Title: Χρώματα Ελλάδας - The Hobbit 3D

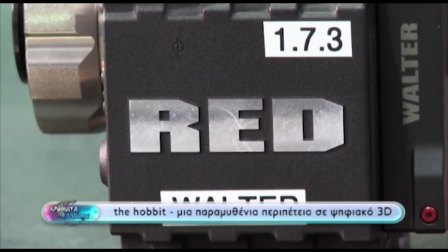Αυτή από το θείο μου, τη γιαγιά μου, Πέρκινς λέγεται το σκυλί ενός φίλου μου Και μετά έχουμε το Γουίτσι,
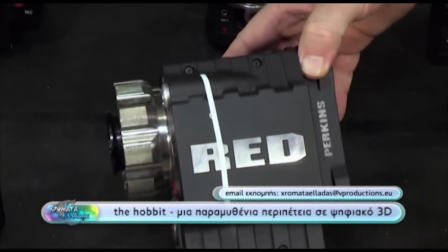το Φραγκ, το Μπιλ που πήρε το όνομά της από τον μπαμπά μου Φέρκους που λέγεται ο ήρωας,
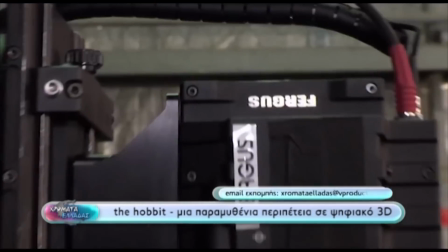Τρίκη, Γου, Σταν, αυτές λέγονται Τζον και Πολ,
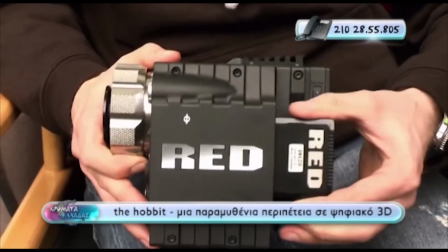Τζορτς, Πίγκο Ό,τι γυρίζουμε εγγράφεται σε αυτές τις κάρτες που η κάθε μια έχει χωρητικότητα 128 GB
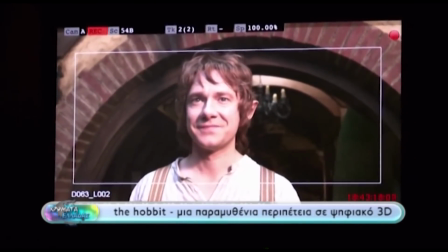Εκτός από αυτές, γυρίζουμε και με άλλες πέντε κάμερες, που δίνουν μια πολύ καλή και υψηλής ανάλυσης εικόνα. Μοιάζουν οι ηλεκτρονικές με τα 5K να έχουν αυτό το μέγεθος, το τέταρτο αυτό, και το μέγεθος της τηλεόρασης που έχετε στο σπίτι σας να έχουν αυτό.
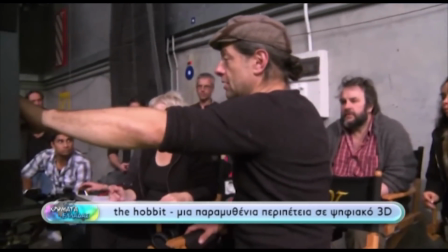Οπότε, η ιδέα και το μέγεθος των πληροφοριών να είναι αρκετά μεγάλο. Γυρίζουμε το Hobbit με το διπλάσιο αριθμό αισθειών από όσες μπορεί να δει το ανθρώπινο μάτι.
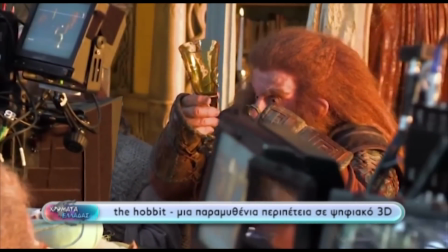Οπότε, προσπαθούμε να δώσουμε στο θεατή μία ιδέα από το τι θα έβλεπες την πραγματικότητα.
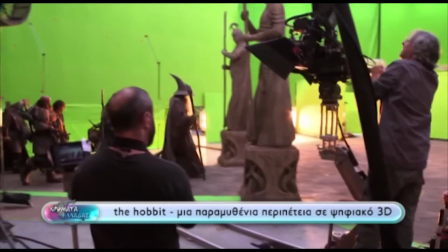Όσοι έχουν δει σκηνές από το Hobbit, λένε ότι είναι λες και βρίσκονται πραγματικά εκεί.
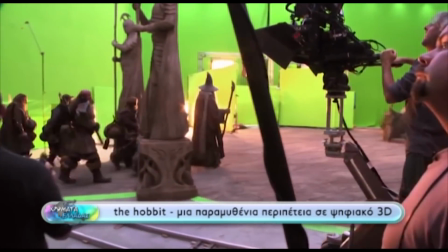Και ότι η οθόνη του σινεμά είναι λες και δεν υπάρχει. Υπάρχει φυσικά και το στέριο, που σου δίνει τη δυνατότητα να ελέγχεις την ποιότητα ήχου και το πώς ανοίγεται ουσιαστικά η ιστορία του φιλμ.
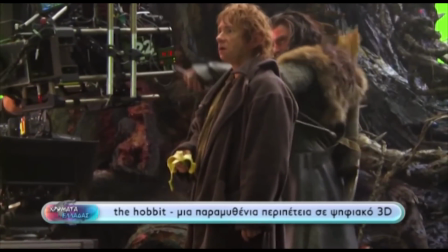Μπορείς πάντα να βασιστείς την ιδέα ότι υπάρχει ένα δάσος και να νιώσεις κομμάτι της ιστορίας. Το σκηνικό είναι ένα πραγματικό δάσος, με δέντρα και διάφορα να κρεμώνται από αυτά και μας βοηθάει με το 3D να δώσουμε
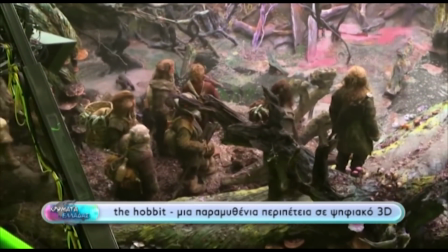στο κοινό την ιδέα ότι βρίσκεται και αυτό εκεί και ότι κινείται μέσα στο δάσονο της πρωταγωνιστές.
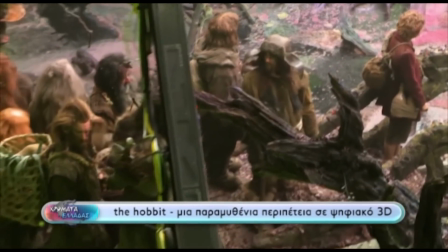Και έχει και αυτό το συνέστημα της αγωνίας.
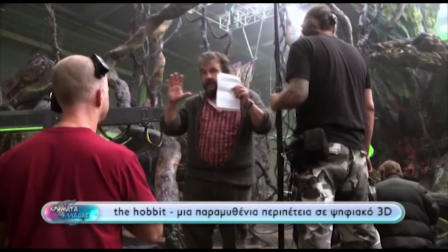Έχουμε βάλει όμως και πάρα πολλά χαρούμενα σκηνικά και στη συνέχεια προσθέτουμε και κάτι καινούριο.
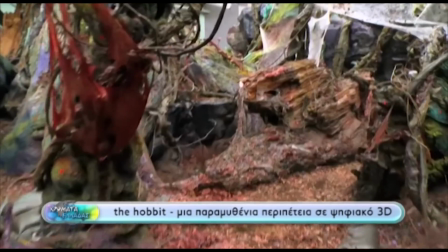Αν δείτε τα χρώματα των δέντρων, έχουν μια αίσθηση ψυχεδέλειας.
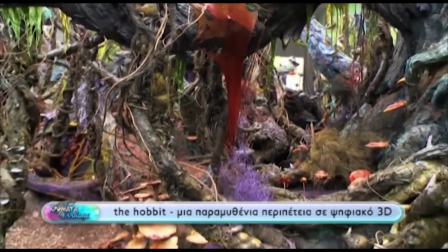Αυτό συνέβη γιατί προσπαθήσαμε πολύ να δώσουμε το εφέ ενός πραγματικού δάσους.
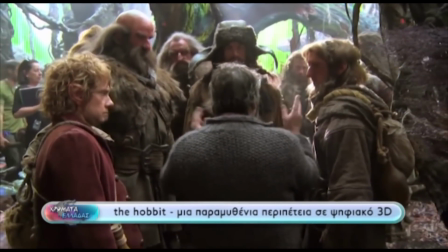Το πώς θα ήταν δηλαδή ένα αληθινό δάσος.
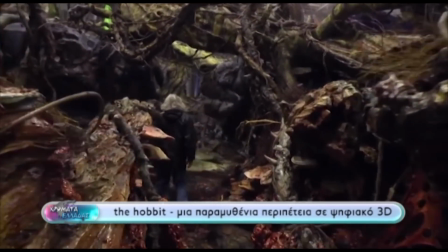Στην ταινία δεν θα φαίνονται τόσο έντονα τα χρώματα, θα υπάρχει μόνο μια μικρή υποψία από όλα όσα βλέπετε.
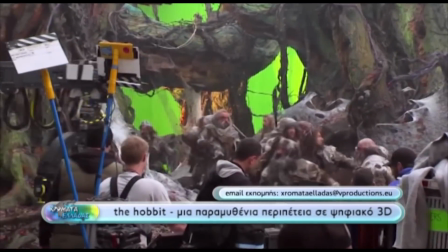Το 3D δεν συγχωρεί και πολλά και έπρεπε να αλλάξουμε τον τρόπο που μακιγιάραμε τους ηθοποιούς.
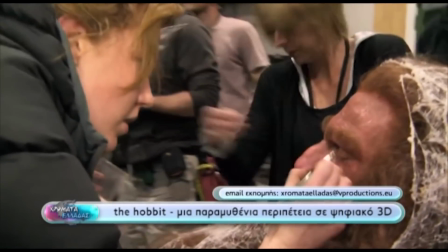Γιατί είδαμε μετά από μερικά τεστ που πραγματοποιήσαμε ότι δεν είχαν αρκετό κόκκινο.
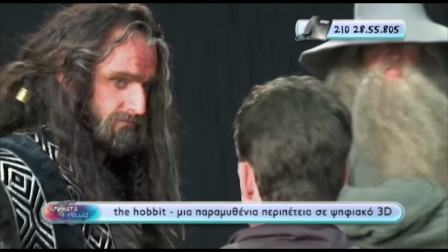Έβγαιναν κίτρινοι και αρκετά χλωμοί. Πολύ διαφορετικοί δηλαδή από έναν φυσιολογικό άνθρωπο.
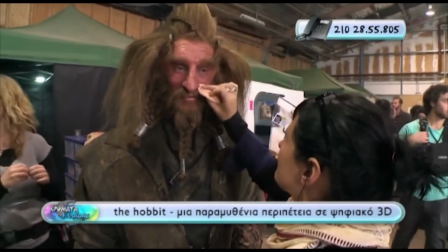Έτσι αλλάξαμε το χρώμα. Αυτός εδώ ο ηθοποιός είναι ένα πολύ καλό παράδειγμα.
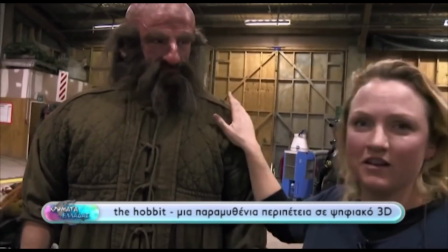Αφού βλέπετε ότι προσθέσαμε πολύ κόκκινο στα make-up του και αν βάλει το χέρι του δίπλα στο πρόσωπό του, θα δείτε ότι έχει πολύ μεγάλη διαφορά.
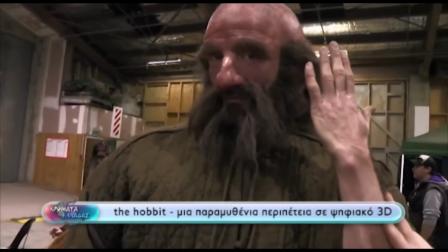Οπότε βάλαμε ουσιαστικά αρκετά κόκκινο στο δέρμα του για να κάνουμε το αποτέλεσμα να γράφει καλύτερα και πιο σωστά.
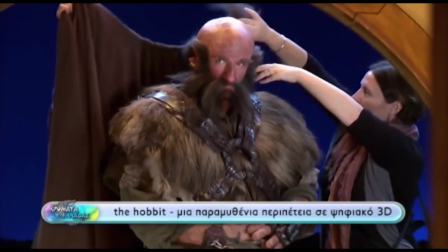Με τα 3D HD Definition έπρεπε να χρησιμοποιήσουμε αληθινή τρίχα.
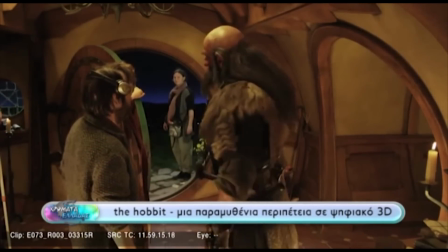Αληθινά μαλλιά, επειδή ακριβώς υπάρχει πολλή κίνηση η οποία καταγράφεται από την κάμερα.
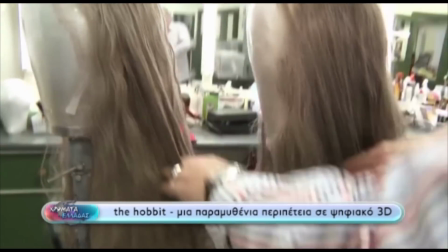Το αποτέλεσμα έτσι φαίνεται όσο αληθινό είναι.
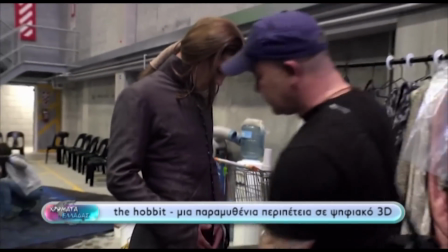Όσον αφορά τα κοστούμια τώρα, σε σχέση με τις κάμερες που χρησιμοποιούμε, ήταν μία πρόκληση.
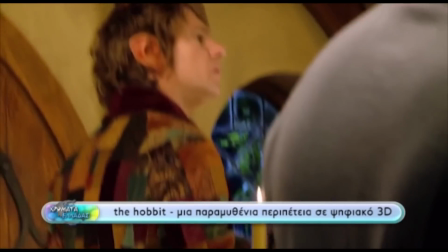Να βρούμε υφάσματα που γράφουν καλά στο φακό και ανταποκρίνονται στην πραγματικότητα των περασμένων ετών.
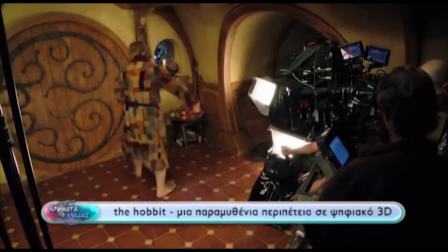Βλέπουμε πολλά εμπριμέ με στάμπες πάνω τους και έπρεπε να βρούμε πολλά και έντονα σχέδια, ώστε το αποτέλεσμα να μην είναι απλό.
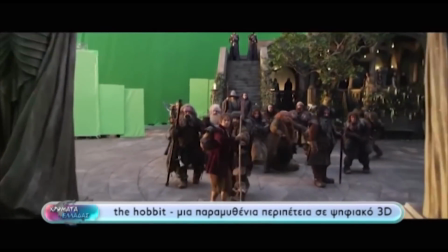Αυτή η ταινία σε σχέση με την τεχνολογία, ειλικρινά, ανοίγει νέους δρόμους. Βρήκαμε καινούργιες μεθόδους σχεδιασμού με κυμολία και μολύβι και ακόμα πιο πρωτοποριακό
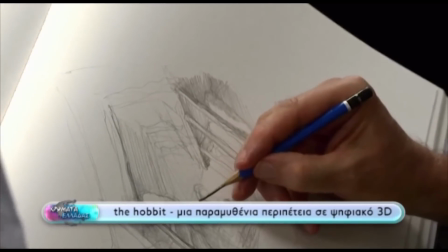είναι το γεγονός ότι βάλαμε ουσιαστικά το 3D μέχρι και στον τρόπο που σχεδιάζαμε.
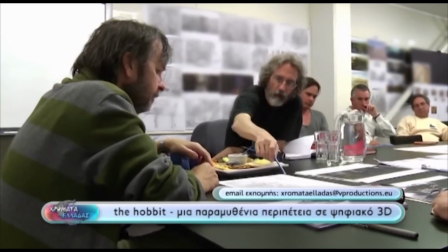Οπότε κάνουμε δύο σχέδια, ένα μπλε και ένα κόκκινο και με τα 3D γυαλιά που έχουν τους αντίστοιχους φακούς βλέπουμε ποιο από τα δύο είναι το καλύτερο.
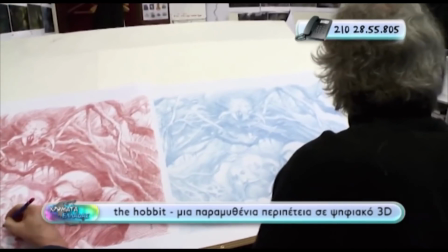Αυτή πρέπει να είναι η πρώτη παραγωγή όπου ολόκληρο το concept βασίζεται στο 3D και είναι σημαντικό που μοιραζόμαστε το ίδιο ακριβώς όραμα.
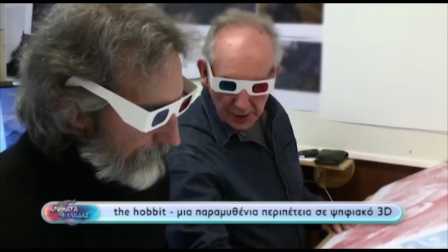Υπάρχει μια άμεση σύνδεση ανάμεστα σε μένα και το μπλε σχέδιο. Και φυσικά, ο τρόπος που θα σχεδιάσω κάτι που έχω στο μυαλό μου και ο τρόπος που θα φαίνεται από την αντίθετη μεριά έχει μεγάλη βαρύτητα.